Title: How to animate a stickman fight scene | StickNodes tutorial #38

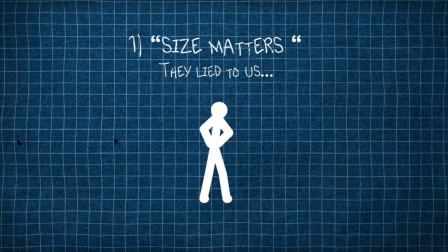17s
Alright, let's get right down to the blueprint of things. Contrary to what the women have told you, size doesn't matter.
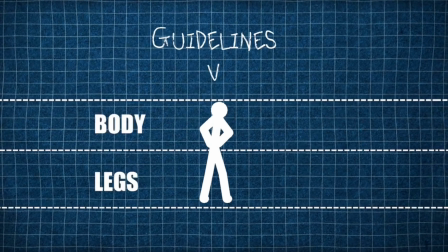24s
Alright, imagine this. While using guidelines to keep that stick figure's height consistent is like giving it the reliable growth chart, but for animations.
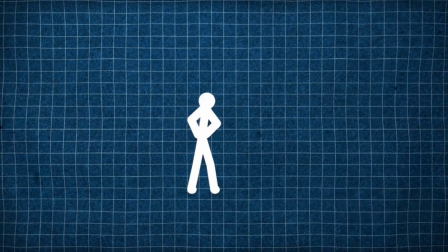33s
Picture the stick figure as your little animated buddy.
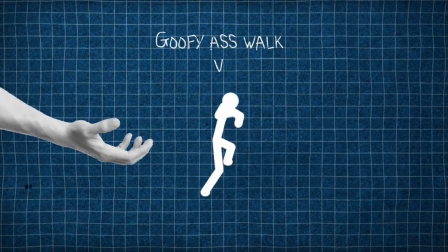36s
If you keep changing its height every few frames, it's gonna feel like it's hitting a growth spurt 1 second and then shrinking the next. Talk about confusing puberty. Unlike me, stick figure heights may be hard to keep constant while animating,
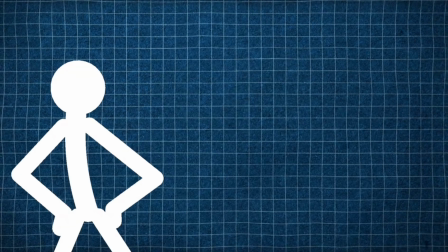49s
so what we do is we use guidelines to separate the torso from the rest of the body.
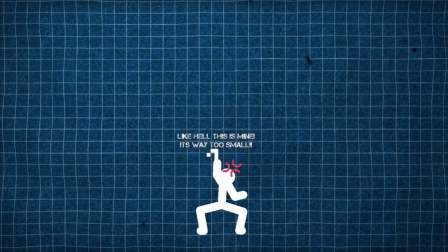55s
But how exactly do you get these invisible lines? We'll look to the top right of your screen and click on More Options.
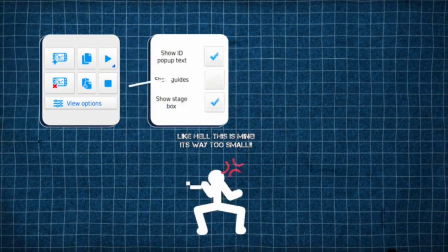62s
Scroll down a bit until you see the Guidelines option and turn it on.
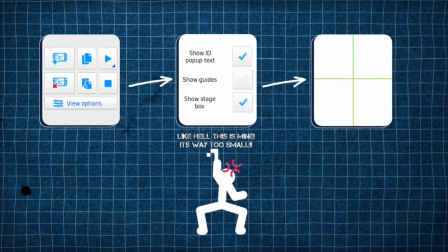65s
After that, you should see these lines pop up, and no, they will not appear while you're exporting your animations.
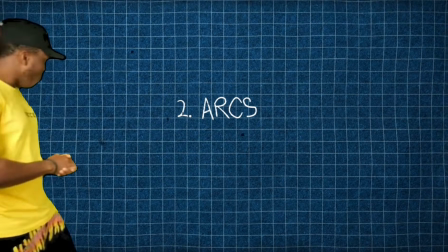74s
Arcs. Not those type of arcs, kiddo. Calm down.
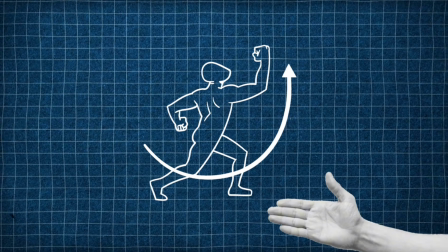79s
This is what I'm talking about. But what exactly are they?
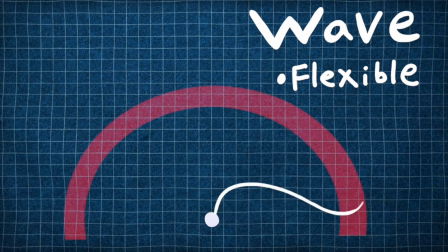83s
Arcs in animation are essential for creating natural and fluid movement.
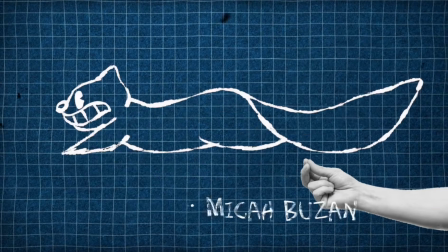88s
When animators design motion, they aim to mimic the real-world dynamics of objects and characters.
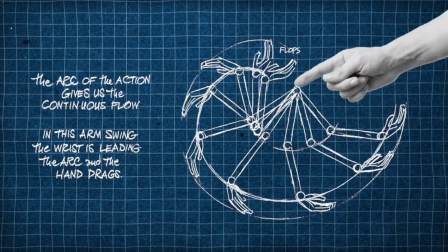94s
In reality, most movements do not occur in straight lines, but rather follow curved paths or arcs.
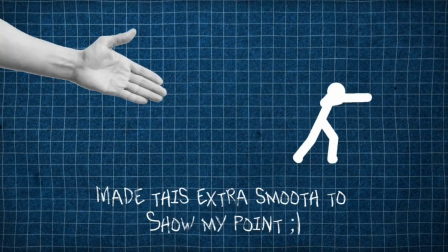105s
Take this example for a second. Can you spot the arcs?
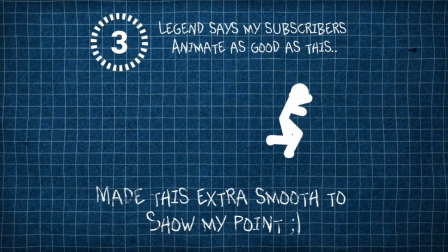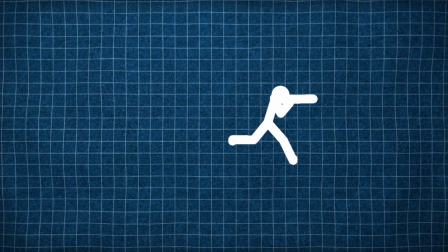117s
It's pretty easy, honestly. Can you see these little curves? Those are also arcs.
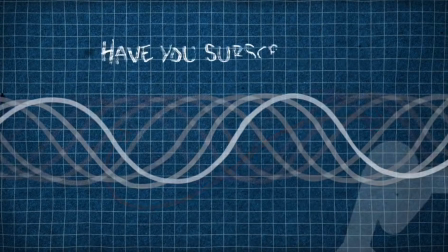124s
In summary, arcs are crucial for adding realism and fluidity to animation.
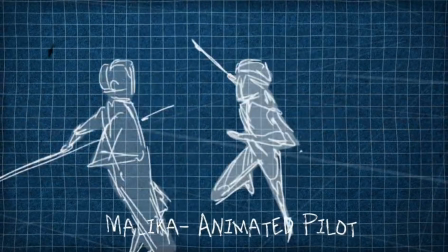129s
They ensure that movements are not stiff or robotic, but instead have a natural flowing quality.
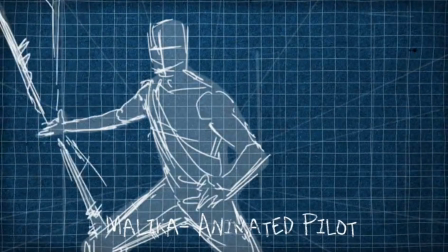135s
By incorporating arcs, animators can bring characters and objects to life, making the animation more engaging and enjoyable for the audience.
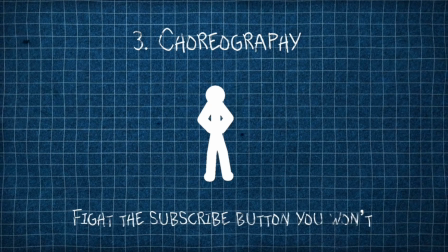143s
Now, everyone keeps asking for a specific tutorial on this, but you know why I won't make one? Because I can't fight. And I mean, don't get me wrong, if you one-on-one me, I am taking your soul.
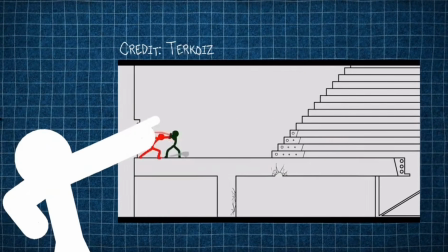155s
But you see this? Yeah, I can't do that, and neither can you.
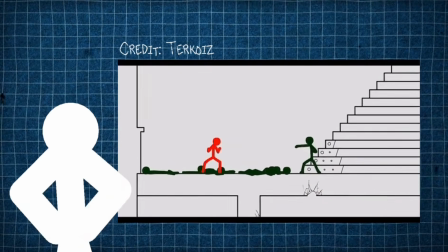160s
And having that knowledge, why would you still try to come up with this choreography stuff yourself?
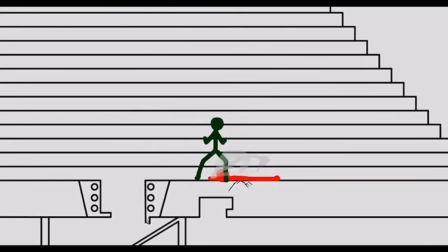167s
I mean, you could, but you wouldn't get very far, and the style might look scuffed.
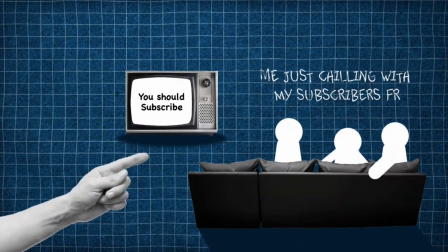174s
That being the case, grab some popcorn and watch fighting videos, or actual martial art videos, or even sport events for inspiration.
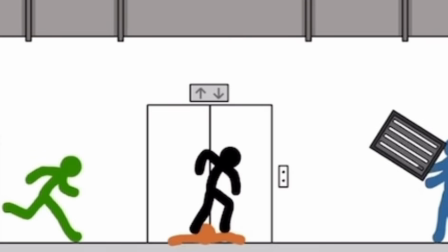182s
You can slow it down to see the motion frame by frame and recreate that in StickNodes.
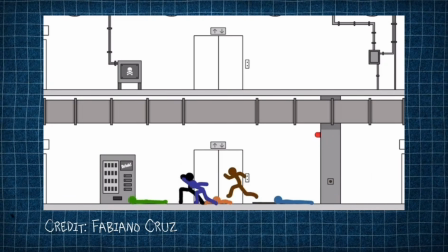189s
Adapt real-world movements into stylized animations that suit your character,
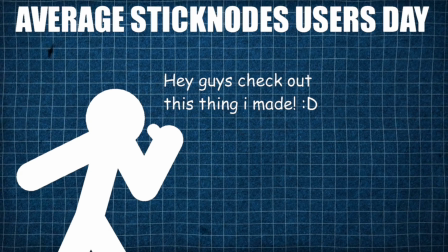194s
and don't forget to seek feedback to see where it works best. Remember, practice makes perfect here.
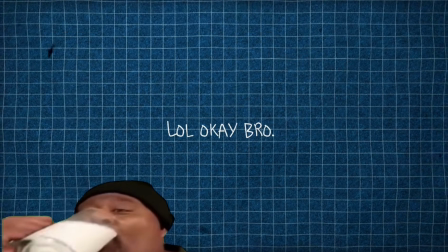200s
The subscribe button also works perfectly, in case you haven't noticed.
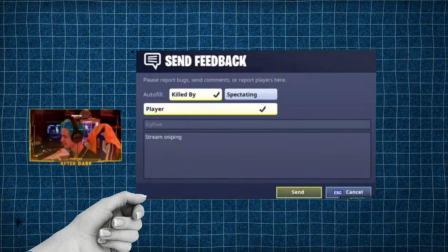207s
Now, I know there's bound to be some keyboard warriors out there talking about it's tracing, it's unoriginal, and to y'all I say, shut up.
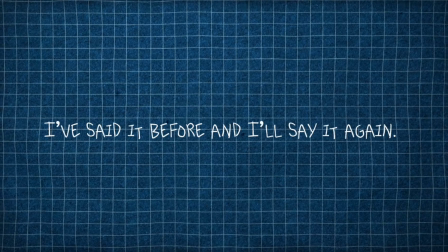216s
It's not tracing, it's not copying, it's not art theft. It's called referencing. And now, the real secret that these greedy animators don't tell you about is keyframes.
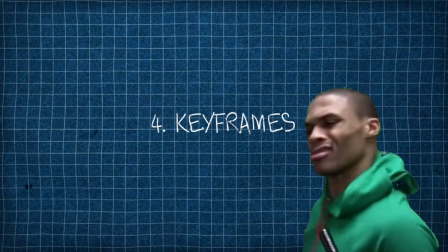229s
Okay, they've told you about this, but have they really told you about it?
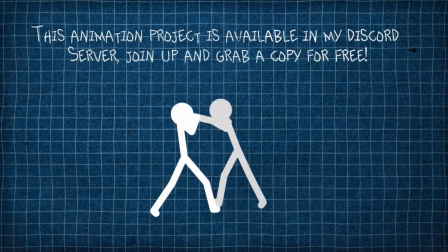233s
Take a look at this animation. It has only keyframes.
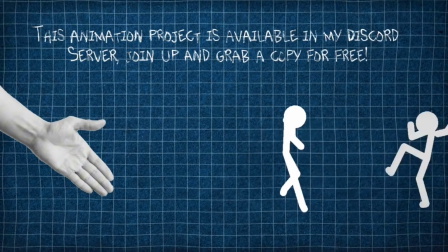238s
It has no easing whatsoever, and it still looks good.
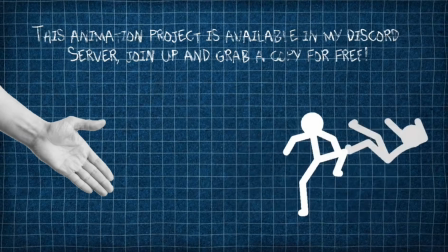243s
This is the real power of keyframes. But what are keyframes? Well, as a refresher, we're going to look at one of my previous videos to give you guys a general idea of what exactly it is.
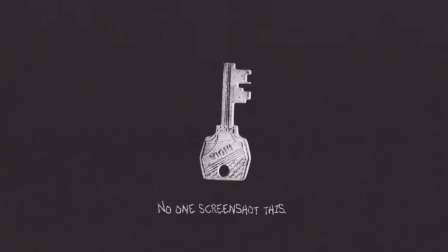255s
With keyframes, think of them as the main checkpoints in your animation journey.
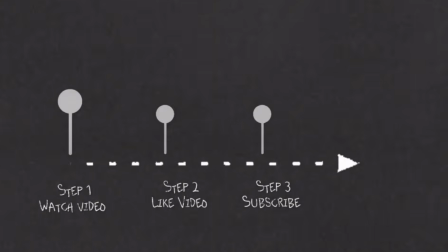260s
It's like building the skeleton before fleshing out the details. Start by identifying the key moments in your fight sequence.